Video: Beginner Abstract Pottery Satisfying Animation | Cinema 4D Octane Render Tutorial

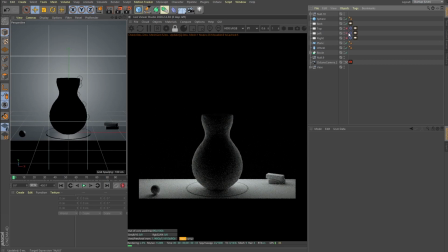So first of all, I always start with a backlight, so that's just so we can really make those vases stick out from the background, because the starting color for these vases is gray and the backdrop is also gray.
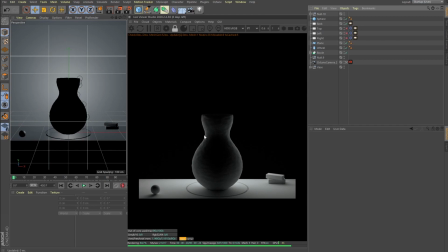That's why I really need to kind of like add the silhouette, even that the final scene will not be that dark. And here I'm using, for the distribution, I'm using this gradient. It's a simple C4D 2D circular gradient.
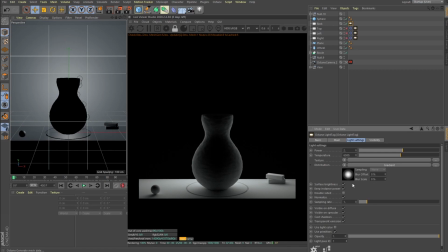And I want that because of, if we just use the area light,
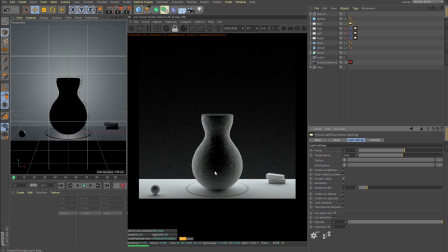you see it lights everything a bit too much, but I want it to be focused only on this waist here.
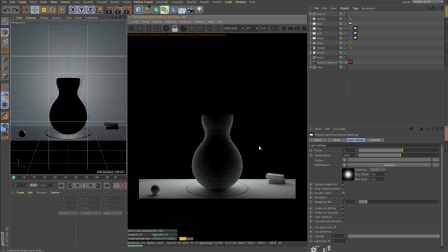So that's why I added the circular gradient. And then I added a top light,
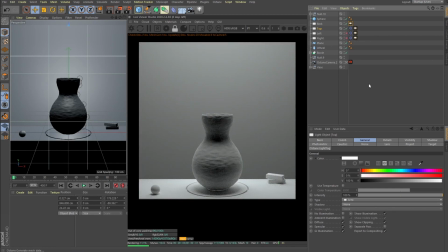which basically fills in the scene with a natural low shadow light. And its power set to 10, and it's also targeting the null, which is basically our ways. It's located here.
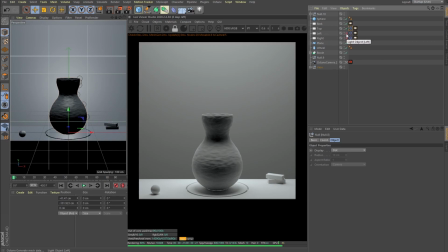So after that, I wanted to introduce a bit more contrast from one side, and I think the brightest side is the one from the left.
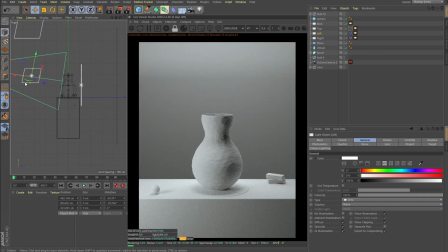So those are here, this area light, it's what's going here,
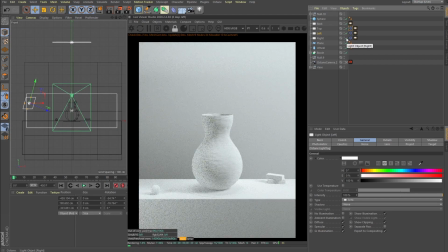and just something similar from the right. So that's my setup. I think it's pretty cool in terms of how soft it is, but also yeah, the silhouette is really visible.
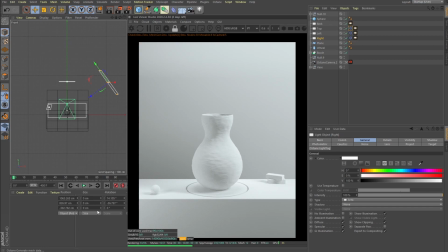And all right, now let's set up our materials. So for the materials, it's pretty easy.
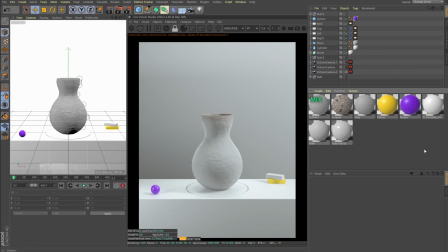I don't create these myself, get it from the back. I'm using nearly in all my projects, but still, Just yellow semi-glossy plastic, purple semi-glossy plastic goes for these accents here.
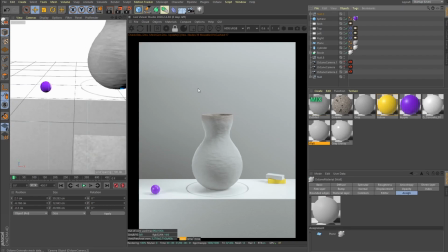And wall is pretty textured. I think it's some sort of a plaster or something.
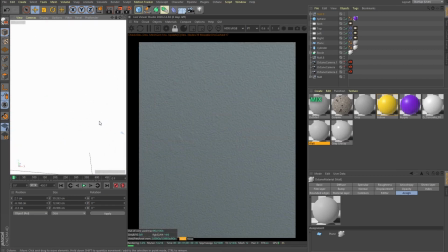Let me zoom in. So that's a wall.
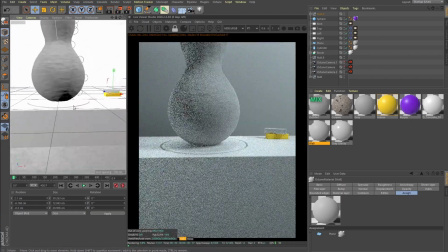And here it's like something like stone or something.
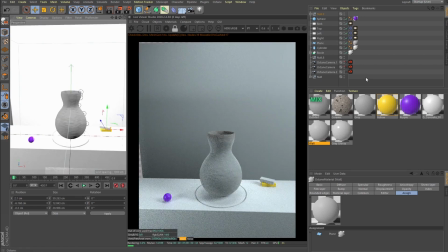Yeah, here you can see it. And for the vase, which is interesting part,
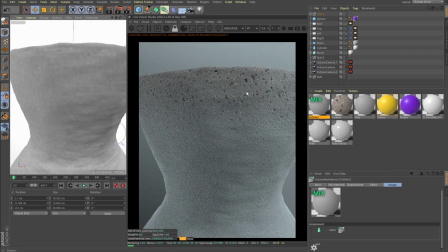so basically I've got this like unglazed ceramic or pottery texture, and then I got just a gray material. It's I think it's even yeah, it's I think it's glossy.
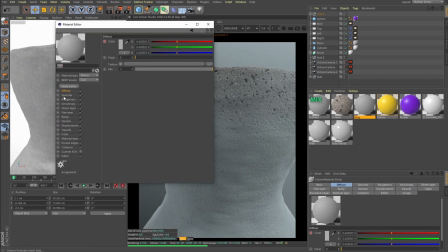All right, it's glossy, but it's like super rough. All right, and then I added a mix material and added a dirt node, and what it does,
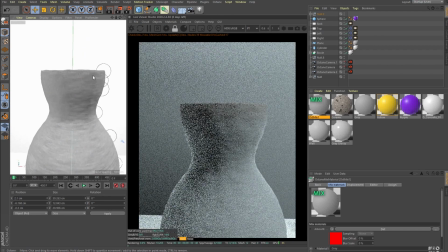it's if you invert the normals, it will apply more of this ceramic material on the harsh edges.
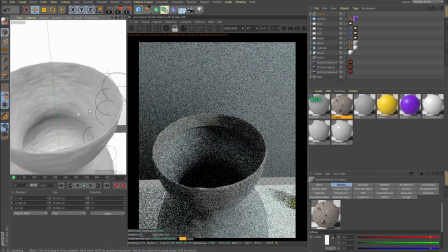And right now our harsh edge is here, right?
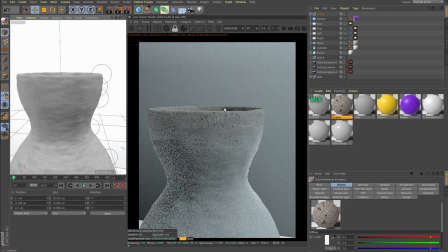And that's how I did this unglazed effect.
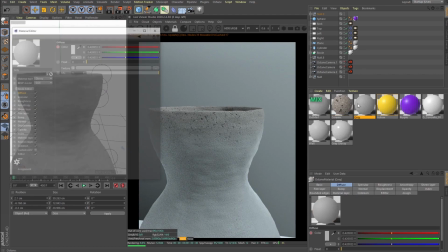And then I have the gray color,
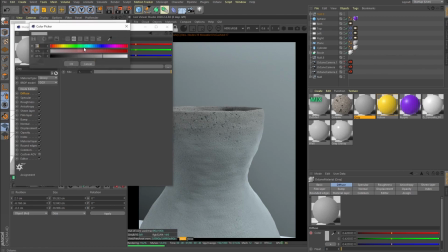and I'm just animating the value of the diffuse.
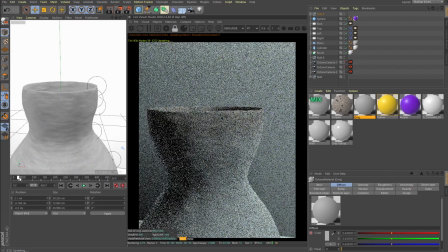And here you can see how I'm doing that.
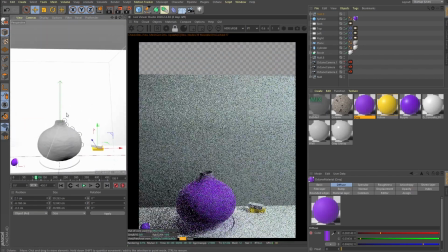Basically, every 45 frames, I am keyframing it to change the color to different color, right?
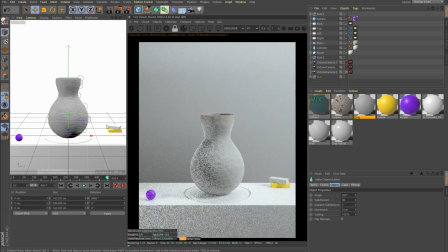And that's basically it. So, so also here in the camera, I modified the camera imager, I upped the exposure, compressed the highlights a bit, gamma, all that cool stuff. I think I even using custom LUT.
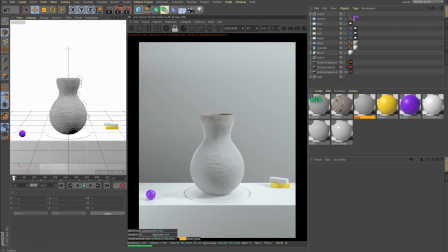And then I just render those as a PNG sequence and compose in After Effects. And here we have this result.